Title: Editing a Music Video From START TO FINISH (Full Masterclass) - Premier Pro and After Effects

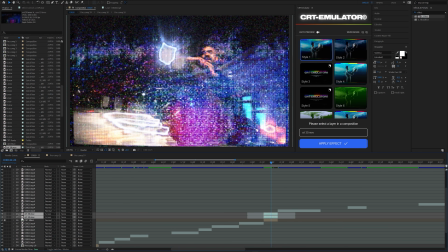12:23 And so now I'm just going to go ahead and recomp these, click OK, and then I'll add on some Lumetri color, and then just bring all of those colors together. Maybe just blast up the exposure just a little bit more, or the whites, just to really get that CRT look.
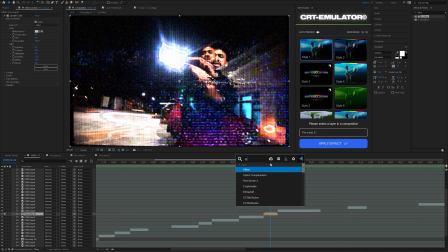12:43 Another thing you could do is you could add on optics compensation,
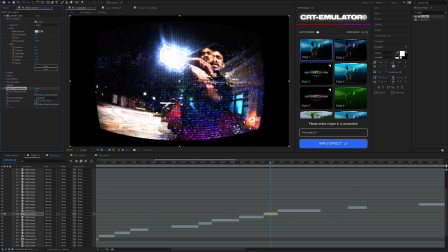12:46 and then just increase the field of view a little bit to get kind of that like curvature look that old TVs have.
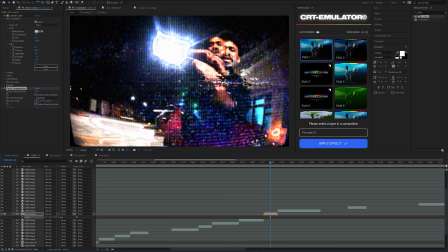12:52 And then you could increase the scale, zoom it in just like that.
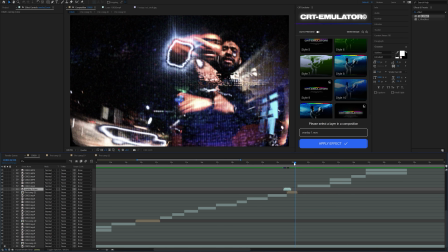12:57 So right before the CRT clip, I'll put in this transition right here.
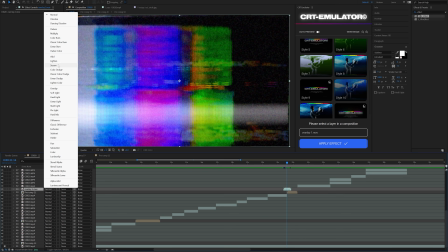13:02 I'll set it to either screen or overlay. Then I'll just duplicate it so it's a little bit thicker.
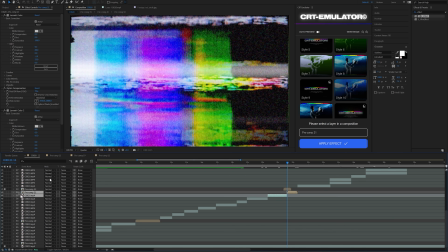13:08 And then I will pre-comp this. And then I'll pre-comp the two layers underneath it because I'm transitioning from this clip into this clip.
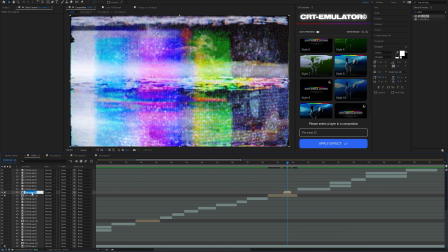13:14 And I'm just going to rename this layer glitch transition. And then on this layer right underneath it, I'll add on the built-in displacement map effect. And then for the input, I'll just set that to the glitch transition. And then now I can sort of create a little glitch right here.
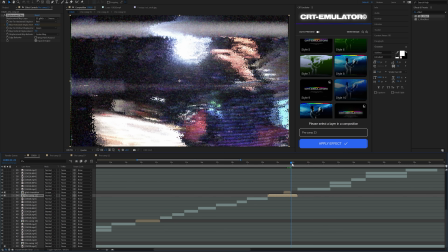13:32 And then I can keyframe this out at the end of that, back down to 5.
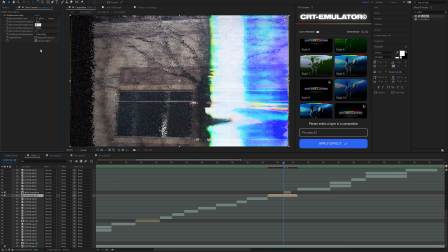13:37 And then same with on the other end. So it looks like this.
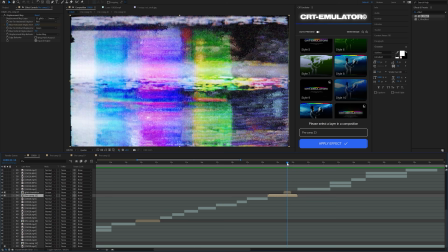13:43 So it looks like it's actually glitching into the clip, which I think looks really good.
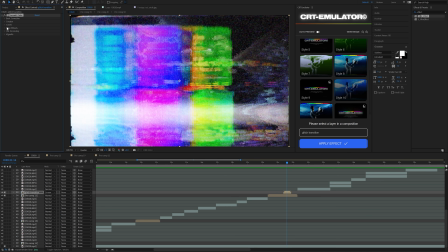13:49 And then on this, I'm just going to bring down the colors a little bit. I'll bring down the saturation to like 70.
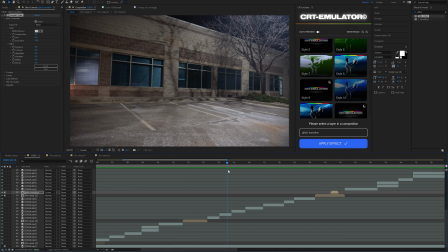13:54 Okay, so next I'm going to do this little teleportation effect. So basically this is my clean plate. So I just recorded this on a tripod, and I got one shot where the parking lot is empty.
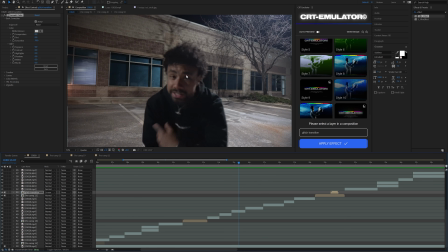14:04 And then I filmed a bunch of shots of him, one in the middle, one on the left, and one on the right.
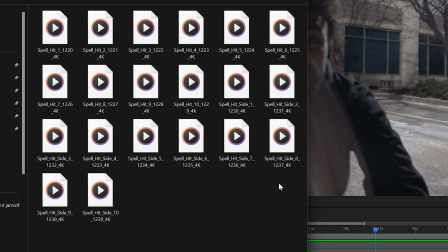14:09 And then right here, I have this pack from Action VFX. This is a free pack.
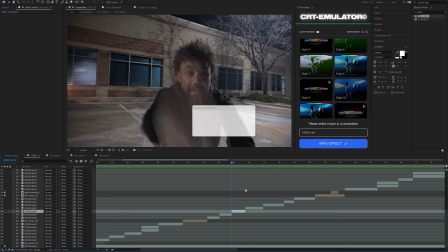14:13 I'll have this linked down in the description, and I'll just drag this in right here. and it looks like this. And this is really perfect for like teleportation effects. And if you guys want a full in-depth tutorial on teleportation effects, I'll leave that up on the screen on either end here. I did a really long tutorial on how to do this and execute it perfectly, but I'll just do like a little rough overview right now.
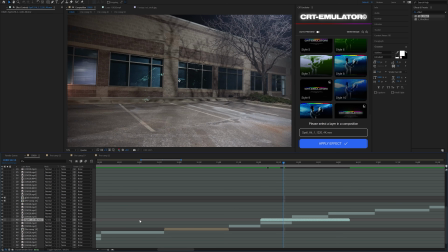14:34 So I'll set this to screen, and you could set that to overlay as well.
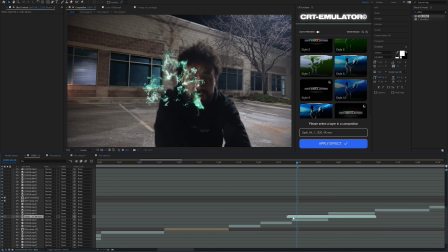14:39 And basically you're just going to time this so that it's revealing your subject right here.
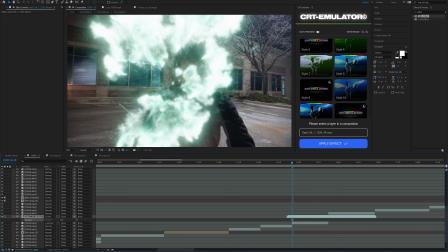14:44 So I'll just blast this up and then rotate it to a point where it looks cool.
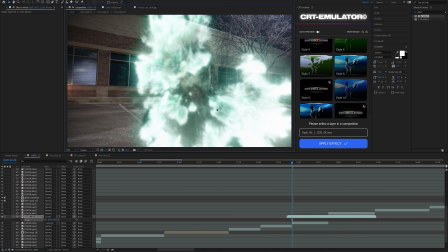14:49 I think maybe like that, just to where it's like covering him, you know, and then you can add like a shake here.
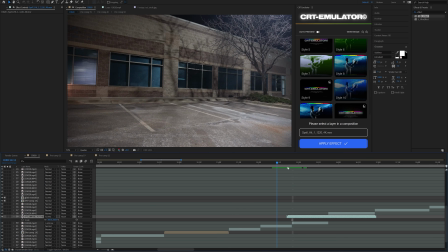14:54 But like I said, you know, if you guys want to make this look much better than this,
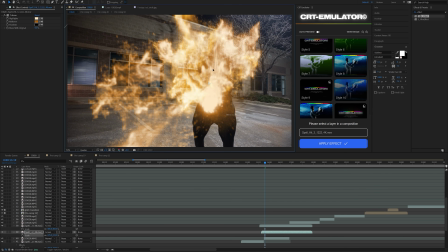14:59 watch that full tutorial, and then I'll use this one to reveal the next guy, just like this. And now I'm just going to create an adjustment layer and add on a shake right there.
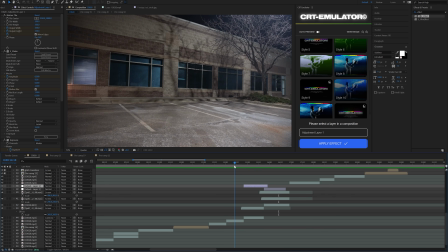15:11 And I'm actually going to make those shakes really slight, so you have something that looks like this so far.
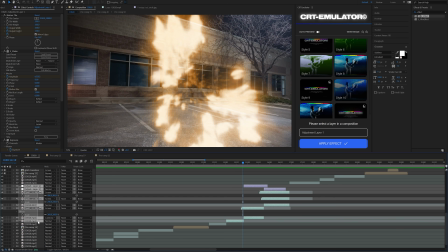15:18 And now what I'm going to do is I'm just going to pre-comp all of those layers together that I just used the teleportation effect on.
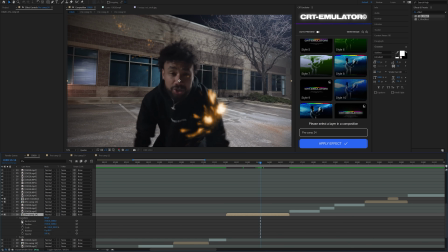15:25 And then sort of as the first guy is disappearing, I'm going to use this to then zoom in to the next guy right here.
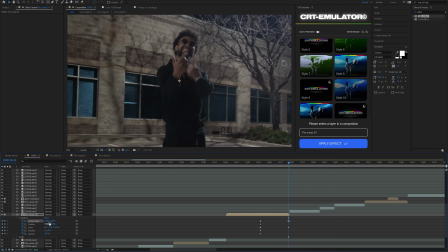15:32 And the key right here is using the anchor point. So I'm just going to bring the anchor point up there, and that's going to make the zoom in a lot more smooth. So then I'm going to easy ease these keyframes by highlighting them and pressing F9.
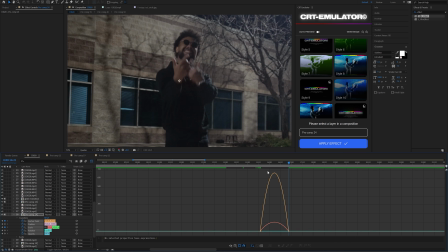15:44 Or you can right click, go to keyframe assistant and click easy ease. Then I'll just open up my graph editor, and this is where the real sauce is. I'm just going to make this smooth like that. And so you got something that looks like this.
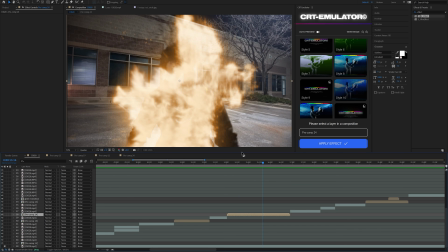15:57 And then now what I think I'm going to do is I'm going to roto brush him out and then just put fire behind him.
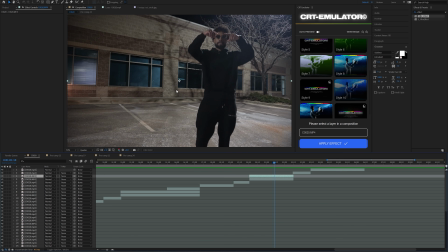16:02 So I'll show you guys how to do that on this clip over here. So on this clip, I'm actually going to clone him.
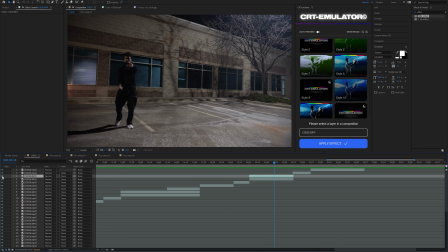16:08 So there's one of him over here on the left and then one of him over here on the right. And this is super easy.
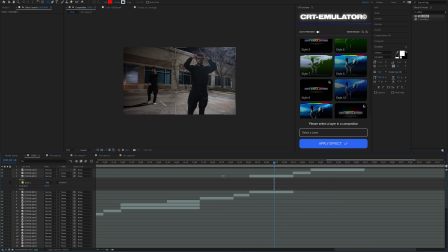16:13 If you guys don't know how to do this, you just make a mask and then boom, that's it. And then if you want to blend it, if it's just barely off, you're going to double tap M on your keyboard to bring up the mask, and then just increase the mask feather, and there you go.
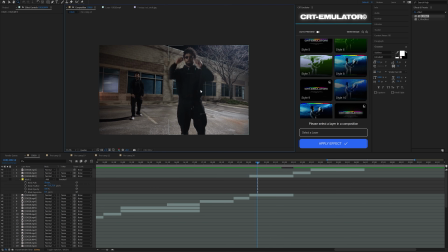16:26 And as you can see here, it's bleeding in over a little bit.